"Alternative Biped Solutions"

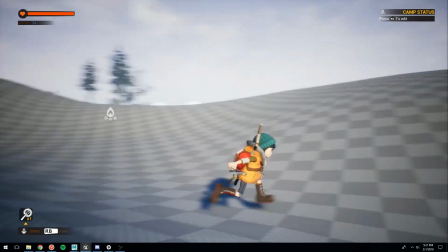(4:12)
Speaking of jumps, a traditional jump has you using a kind of looping fall animation, and when the character strikes the ground, you quickly blend into a landing animation.
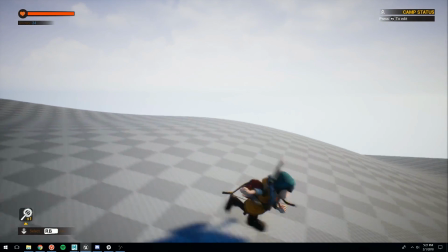(4:20)
I think this kind of looks bad. You don't really have a lot of time to give the character weight when you land. So instead, I tried something else.
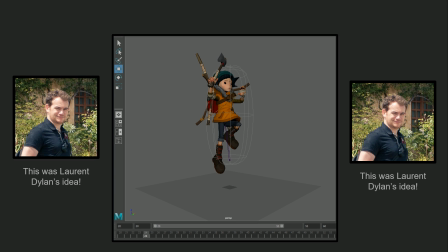(4:27)
This is something I kind of stole from a Paragon talk that Laurent did. I animate the landing animation from a much higher point off the ground, and I actually have the feet make contact with the ground reaching outside of the pill and touching the ground early.
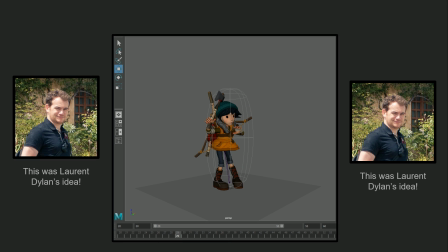(4:43)
This gives me a couple more frames to play with for the landing animation. In order to make this work so that she doesn't actually fall through the world, I query the distance the player is from the ground as she's landing and I select a frame of the animation to play based on that distance from the ground.
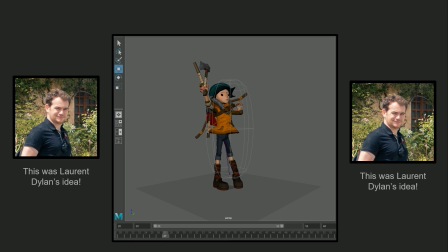(4:59)
This animation does not play forward. instead I'm always constantly selecting a frame of this animation based on a parameter in this case the distance from the ground and that parameter just happens to be changing as she lands so
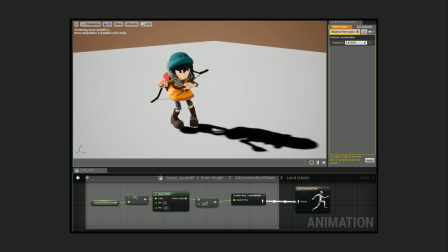(5:14)
this landing animation starts a hundred units off the ground so if the character is falling I take the distance from the ground divided by a hundred and play that frame of the animation the frame of the animation it's that percentage through the animation I don't play the landing animation. This is very important. I select a pose from this animation based on an input variable that is changing.
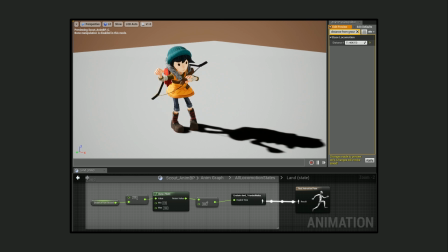(5:33)
And this is powerful because the designer can now change the arc of the jump, the speed of the jump. Scout can fall with different velocities, but her feet will always land perfectly and not penetrate through the ground.
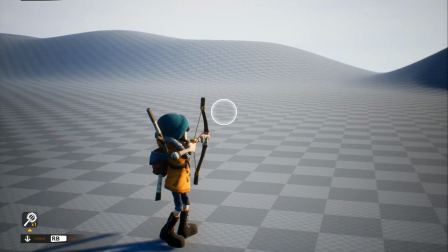(5:43)
I found this technique to be really useful. I've used it on other things as well. For instance, turn and place animations.
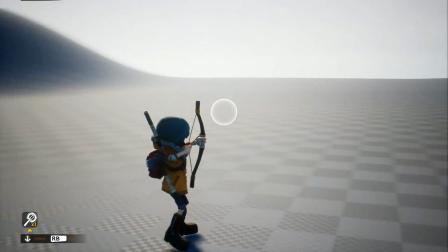(5:49)
I always really disliked the way those are set up. You generally have a lot of animations kind of blending together in some kind of hot mess, instead what I did was this.
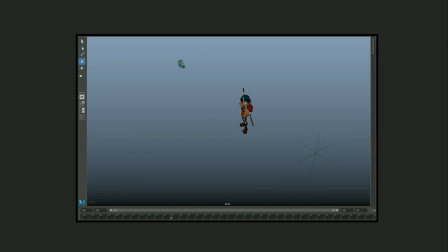(5:57)
I made one turn and place animation that has her turning 360 degrees, and I never play this animation. Instead I query the world space orientation of the character, and I use that to select a frame of this animation to play. So while Scout is rotating, this animation is playing.
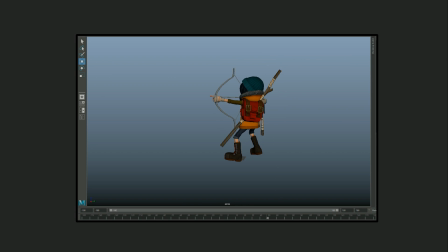(6:13)
If she rotates to the left instead of to the right, then the animation will play backwards. If she rotates at different speeds, then this animation will play forward or backwards at different speeds. Here you're seeing there's a matching animation where her feet are constantly grounded to the ground. That's useful for when she stops.
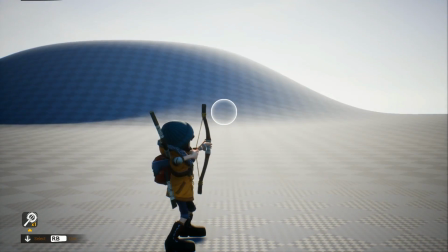(6:31)
So when Scout's moving, I'm selecting a frame from that turn-and-place animation,
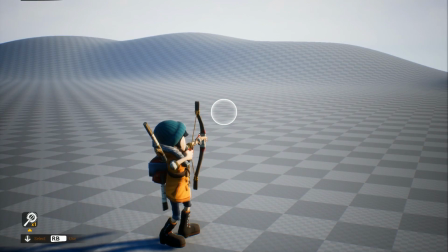(6:38)
and when she stops moving, I blend to the same frame in the same location in a foot-planted version of the animation.
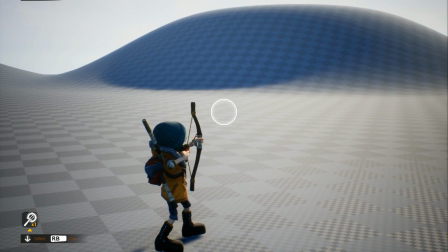(6:45)
The result is what you see here. It allows the player to do some really unpredictable motions but her feet will always kind of make sense and always conform to the ground.